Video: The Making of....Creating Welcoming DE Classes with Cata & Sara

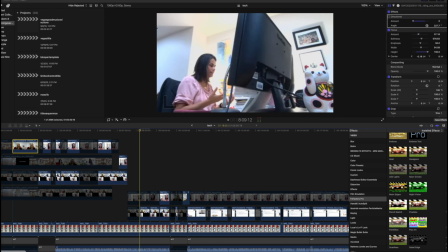20:16 That's because of just the recording in Zoom, and also as we start to zoom in, literally, we sometimes discover that we get like pixelization or aliasing that happens with the resolution or quality of the video.
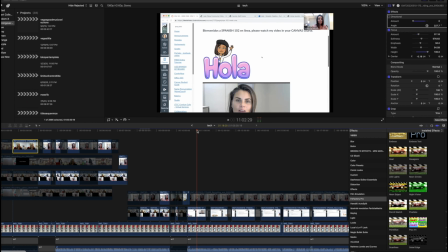20:28 Not a huge deal. I think most viewers are pretty forgiving. So that's kind of just some tips there on cameras and angles and the need to have multiple cameras and angles to make your content even more interesting after the fact.
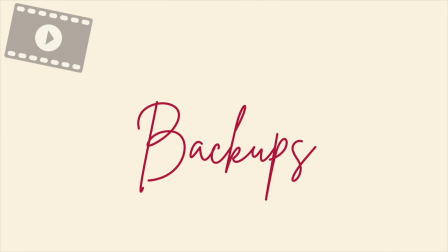20:41 And the other thing I'll say about that too is this serves the purpose of having a backup.
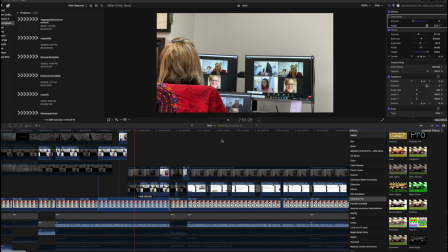20:46 So what if one of your camera fails? If this is the only camera that I use to record my session and I forget to hit record, which I've done a million times in the past, I don't have any video, so I want redundancy.
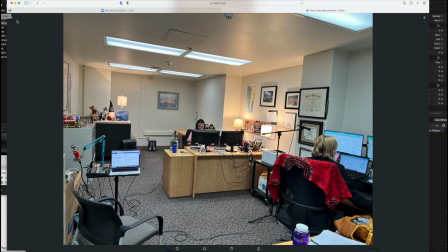20:59 So the fact that when we recorded this, we knew we were going to get 4 different cameras going, Sarah's camera, Kata's camera, my camera here, and I had actually a separate camera set up in this area that you can't see. So I actually had 2 cameras, so 4 different cameras here, plus the 5th one, which is my iPhone.
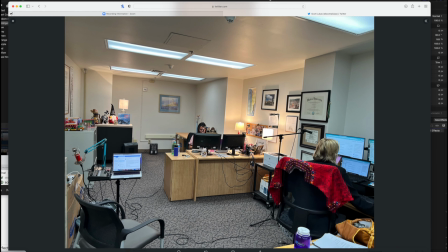21:16 Have that redundancy set up ahead of time with your video and audio,
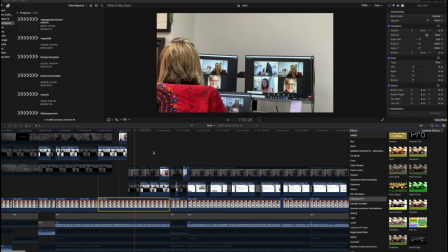21:21 because if you forget to do something or one of your audio or video sources is bad, you need a backup. Otherwise, you might have to reshoot it if you really want a video archive. And this actually happened to this, so check this out.
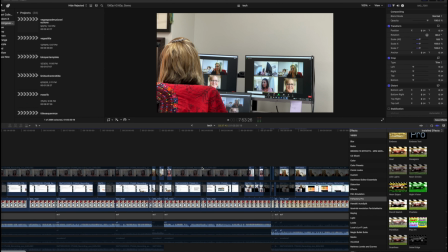21:33 This was just a great opportunity here. At this point in the video,
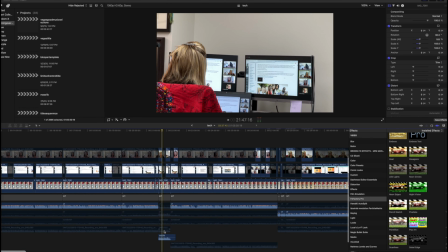21:38 when you listen to it, you're going to see, or you're going to hear that,
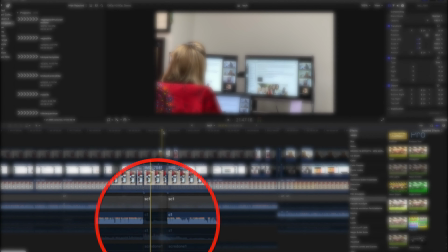21:43 I think it's this point in the video, that Sarah's audio gets a little muffled. And the reason for that was I was recording on my Zoom recorder, my R20,
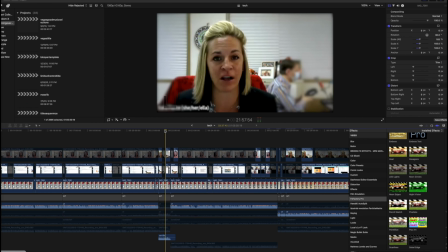21:52 and what happened was the Zoom recorder was maxed out in terms of the length of the file. So I had to start a new audio file. Because of that, I had the scratch audio available.
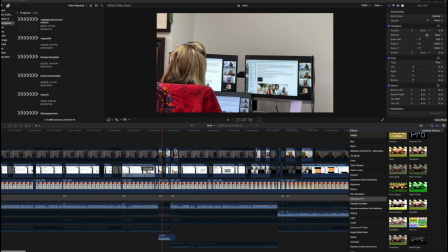22:04 So at that point in the video, I just pulled up the audio on the Zoom video file, and then I used that for Sarah's audio. So you'll hear that at one point, but again, because I had that backup and redundancy, I didn't have to cut the video,
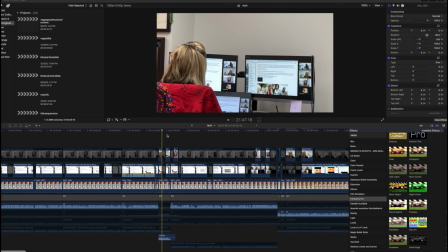22:19 given the fact that maybe we would have lost Sarah's audio completely had I not had a backup source.
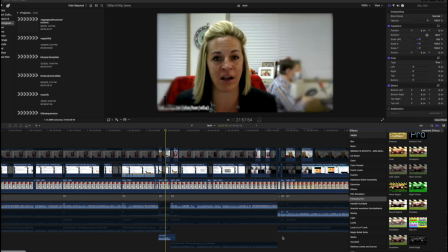22:25 So another tip there in terms of redundancy and backups. Now, I also want to mention, you're seeing it right here, the ability to do blurs and censoring in post-production. So I like to do this. So you can see right here that Sarah is speaking, and she's the main speaker.
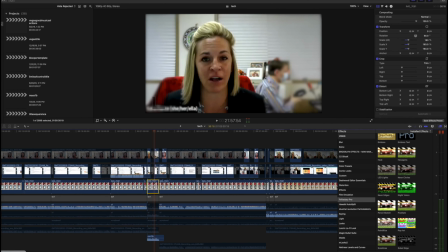22:40 There's no reason for me to be seen. And in the future, I'd probably be off screen, but this was the best place in terms of my setup here to be able to capture their audio.
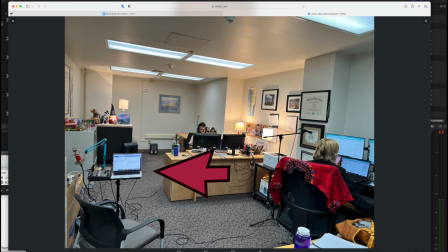22:50 I had kind of short XLR cords here, and I also wanted to be in the middle of things. The only disadvantage is with Sarah's camera, we didn't zoom it, you're picking me up,
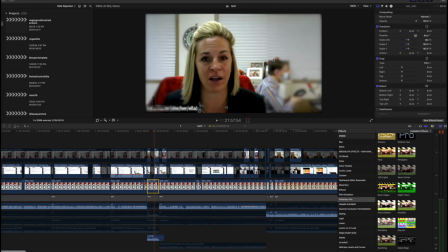22:59 which is a little distracting. So one way around that is I try to blur in post-production. It's very easy to do. I just use a blur feature here, but this blur filter allows me to control where the blur is. So obviously I don't want to blur much of Sarah's face, so I stomp it here and here.
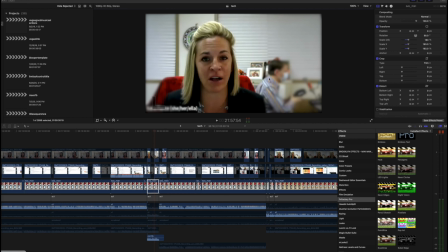23:17 I have the height maximized, and the width is basically depending on where I am and trying to just blur me out. It's distracting for someone to watch this and to see me if I'm motioning or whatever, so that helps a little bit. I can also crop in. I don't like cropping as much, so I could take Sarah's clip and I could go in
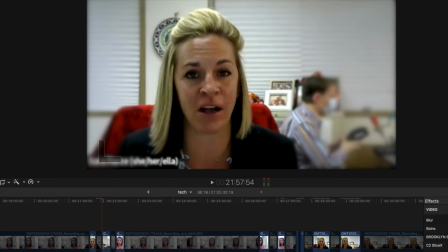23:37 and do a little bit of work to make her face appear more.
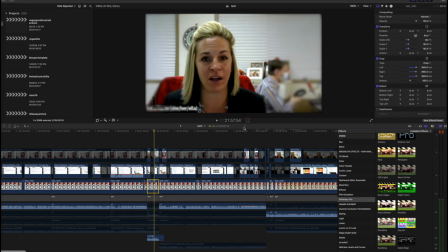23:42 I could crop her face a little bit more, but sometimes I find like it's too close, and you just need kind of those rules about art and composition, having other things in the screen. So I don't like a face that's just cropped right dead in the center and that fills up most of your screen,
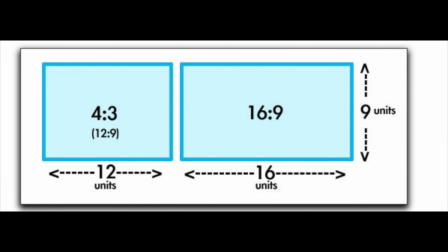23:57 particularly as we're in 16:9 or widescreen versus the old days of 4:3 when we watched TV, like for me as a kid. Now in my 50s, I remember those old days. We're used to having things appear here in the 16:9 widescreen format.
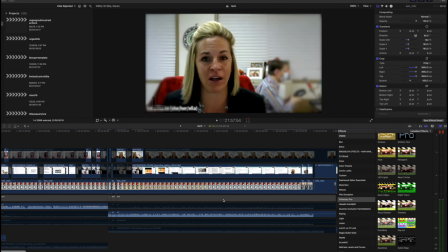24:13 Now, the other reason I recommend doing blurs and sensors is you often have sensitive information that pops up.